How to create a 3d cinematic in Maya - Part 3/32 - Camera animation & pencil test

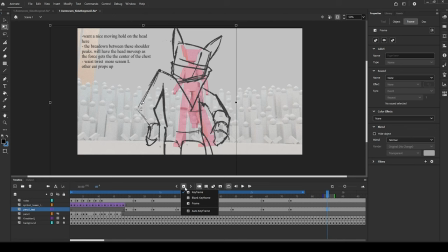(37:07)
So in frame 85, which is where I'm going to put my next key, let me click over here, add a blank keyframe, and I don't really need onion skinning now, and I'm going to add a keyframe here
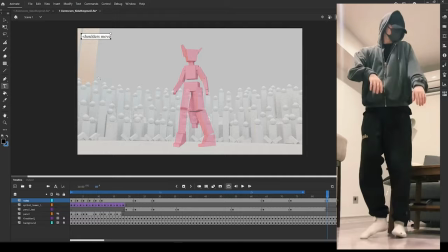(37:24)
and write down what I think is happening. Shoulders go down, hips stay put,
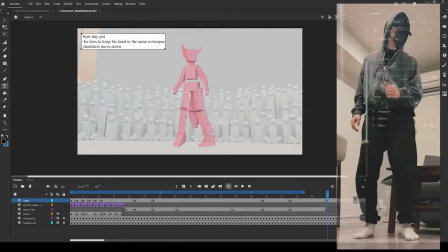(37:32)
tries to keep his head in the same space.
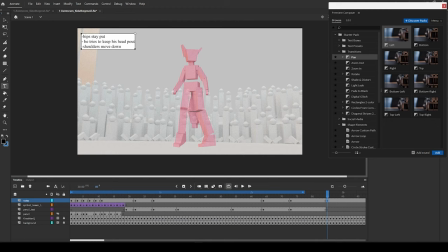(37:39)
His head put, I just say put. Now there's something happening that I have to change, and the reason I have to change it is because it's the last pose of Avemoves and it transitions into Kida sequence.
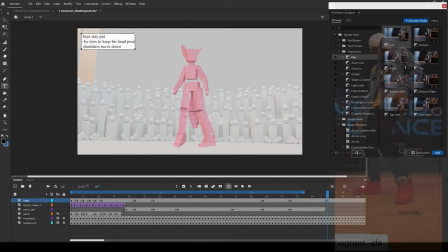(37:53)
And Avemoves is lifting up his hand, his left hand. I don't want that, because when we move to Kida, I want Kida's pose.
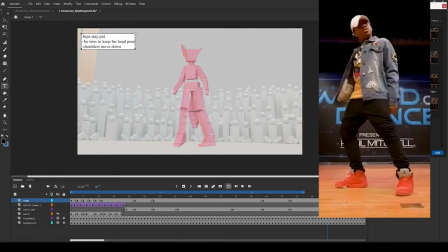(38:03)
That also means that I want to be able to angle the character at somewhat of a perspective, and Avemoves are looking straight at him.
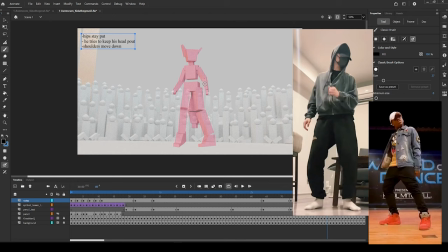(38:11)
So the sketch I'm about to do is going to reflect these changes. So started, I'm gonna grab my pen. I'm looking at it, at the character from the bottom. I'm going to make sure I have
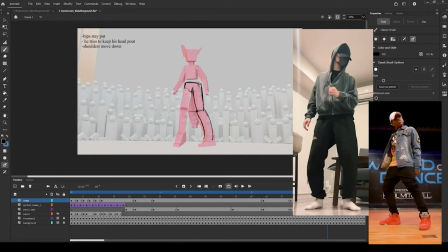(38:31)
and I'm going to change this to be more of a sort of bow-legged type feel to the leg. And also, well, when I say bow-legged, I just mean I like this shape, this design.
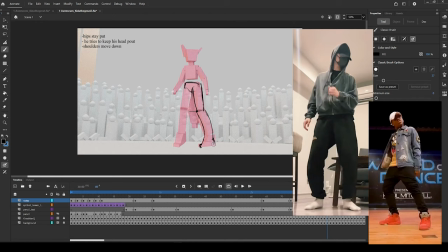(38:49)
It's going to look cooler, but it might be too much for what is required.
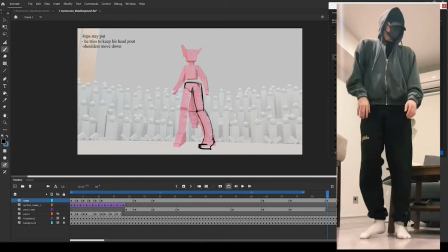(38:58)
So I'm going to be careful about how much I push it, because after the toe spin effect, there is a heel spin. So by toe spin, I mean the toes stay in place. And I'm only describing that as that because on my rig, that's what I call that type of behavior.
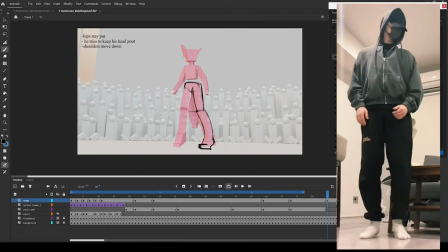(39:15)
When the character's heel spin as the toe stays in place, or the toe is the pivot,
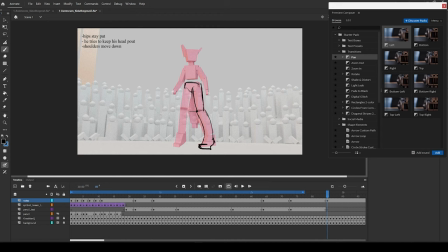(39:20)
and then heel spin is when the character's heel stay in place as the toe rotates out.
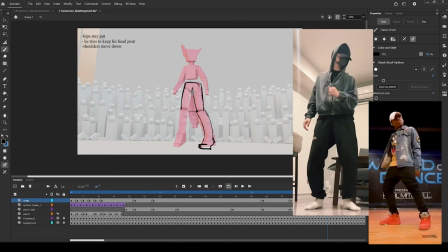(39:26)
So I'm gonna finish this toe spin.
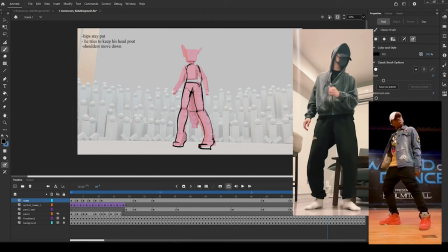(39:44)
Simple silhouette. I want to make sure I capture the gesture. There's like this caved in gesture of the torso, and the shoulders are coming down. And there's me scribbling again. Like I said, I want to try to avoid the scribbling and just be
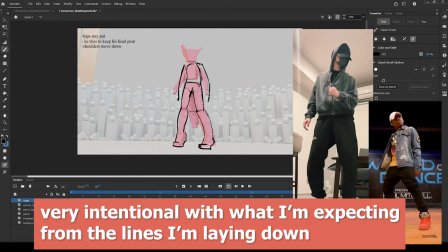(40:04)
very intentional with what I'm expecting from these limbs.
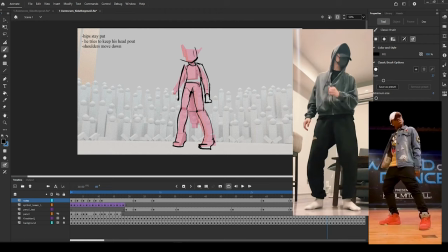(40:15)
I'm gonna make sure the head is reflective of what Kida's head is going to be doing. So it's looking straight. It's not looking straight, but it's sort of looking perspective over there. And
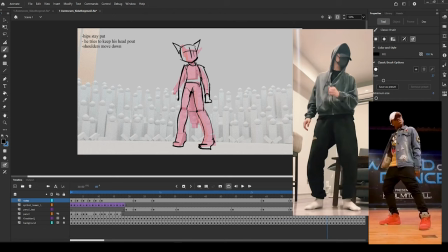keep, leave that hand alone and get that it's in the back. In this bandit mask that I spoke about previously, I think it's going to be in there.
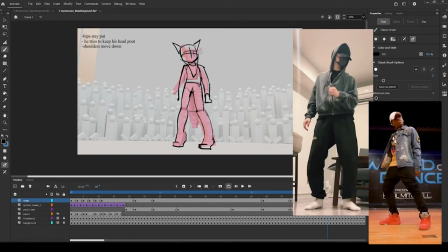(40:47)
I want to start visualizing what I'm going to do with it, if it's going to be trying to arch itself to contour with a body, or if it's going to be doing something completely different. So I just want to start putting it in it now.
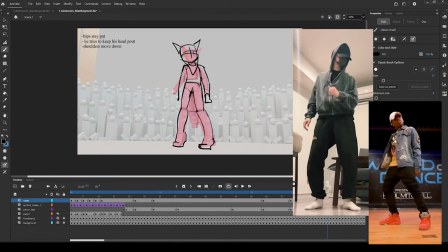(41:02)
As I mentioned before too, the headphones are going to be on and the glasses are going to be on, but for now I'm going to leave those out. I might end up, if they're going to do something like drag aggressively, if I need it for that drawing, I'll sketch it in that drawing.